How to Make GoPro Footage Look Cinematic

If none of these profiles match exactly what you're planning on doing with the camera, then you can use them as inspiration. Also, with the basic filmmaking principles that you now should know, you know how to set up different profiles for different activities.
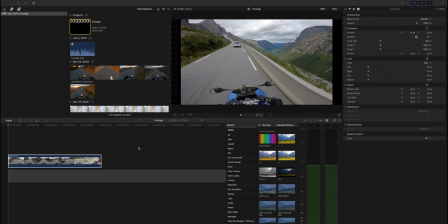1520s
Now we get to the part which I personally enjoy the most, post-production. Let's get to it. I use Final Cut Pro for my editing.
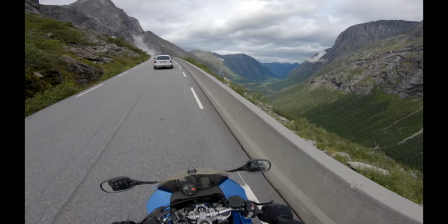1527s
What I will show you here is still going to be relevant for any editing software. So this is a clip from my trip that I did to Norway in 2019.
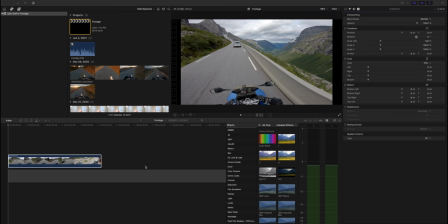1535s
I filmed this with a Hero 7 with a flat color profile. Let's first have a look at some basic adjustments that do to a clip that we want to use in our production.
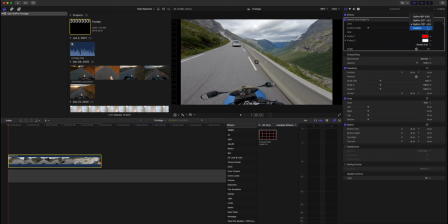1543s
First, let's remove the lens distortion. There's a free plugin for Final Cut Pro called Alex 4D Wide Angle Fix. Even though it comes with preset levels, I like to use the custom function and drag it until it looks good. What we want is to remove the really noticeable barrel distortion.
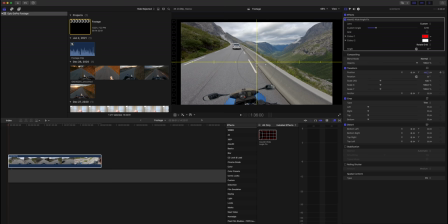1562s
For this type of a scenic shot, I think we want a level horizon. Go to view, click show horizon. I use this as a reference to get a level horizon. I am editing this in a 2 to 1 aspect ratio, so we need to crop the image to fit.
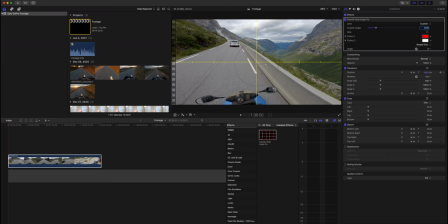1577s
Go to spatial conform, click fill. This is a scenic shot where I think we want to see a lot of the cool environment and just a little bit of the motorcycle. Let's move the image around to that. Now let's adjust the white balance. To do this, I drag a color board on top of the clip.
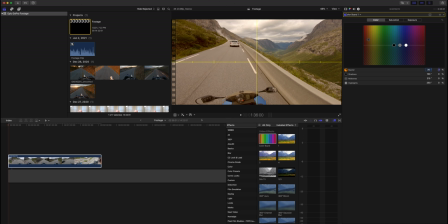1592s
Go into color, set master to 30 degrees. To get a warmer image, we pull the master up and to get a colder image, we pull it down. To my eye, the white balance is almost spot on. I adjusted it by 1% down. Now let's adjust the contrast. To do this, let's first activate the waveform to support us in adjusting the contrast.
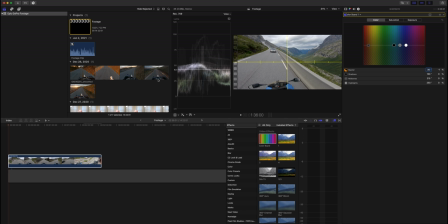1613s
Go to view, show in viewer, video scopes. Here we can see if we have any crushed shadows or clipping highlights. As we can see, we don't have any crushed shadows or clipping highlights, because there There are no collected lines above 100 or below 0.
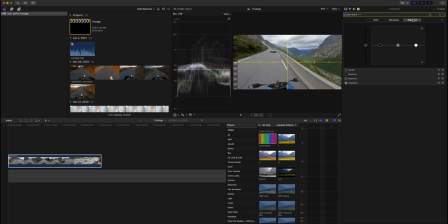1628s
Now let's go back to the color board. Click the exposure tab. Here we can adjust the shadows, mid-tones and highlights by dragging the points up and down.
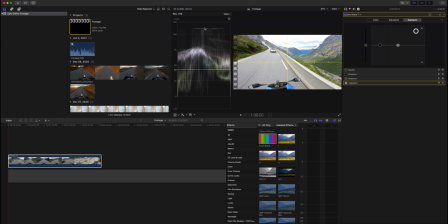1637s
Let's first solidify our understanding of clipping highlights and crushed shadows. Drag the highlights point up. You see how we get a line drawn above 100. Now look over at the image. This is what clipping highlights look like.
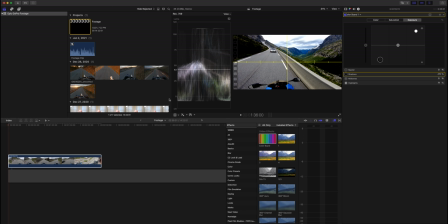1650s
Now grab the shadow point and pull it down. You see how we're drawing a line at the bottom below zero. Okay, so our goal here is to create an image with a nice contrast between highlights and shadows. Let's pull the points back to zero. Now let's raise the shadows slightly, so that no part of the waveform is below zero.
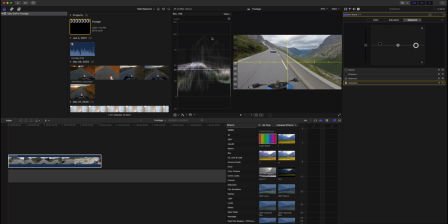1669s
Now let's do the same with the highlights. Pull them down so nothing is above 100. Okay, we now have a base adjustment down. But in my opinion, the image is not popping like it should. Let's add a color curve.
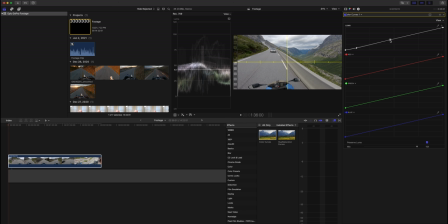1683s
We will now adjust the luma curve, which represents the brightness of the image. The lower part is the shadows and upper part is the highlights. By adjusting the curve, we are changing the brightness in a more specific part of the spectrum. This way we can keep the shadows dark, while also lifting the midtones if we want to.
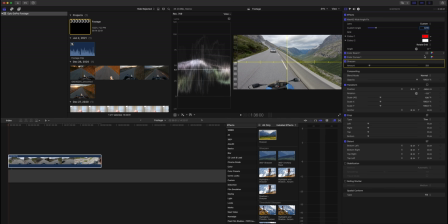1702s
Now let's sharpen parts of the image. Remember how I mentioned earlier that we don't want to sharpen the entire shot. Just details that we want to highlight. Drag Sharpen onto the clip. Click Add Shape Mask. Let's highlight the area over here. We simply adjust the size of the mask and the feather.
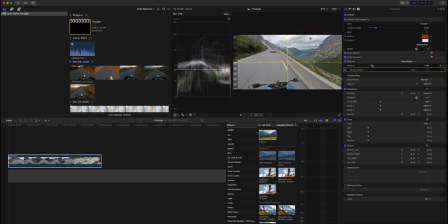1720s
When we locally sharpen footage in this way, we are showing the audience where they should look. It also allows us to sharpen these details quite a lot without getting that over sharpened look. Now let's add some color to this. First, add a new color board that we will use to do some detail adjustments if needed.
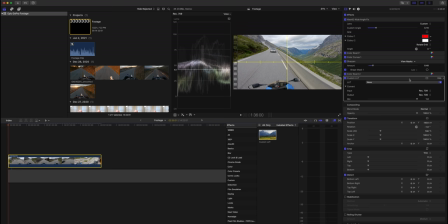1739s
Go to saturation and pull the master up. Now we're going to add a LUT to get a new color scheme for our shot. LUTs are used to map one color space to another. There are a bunch of different LUT packages available for GoPros.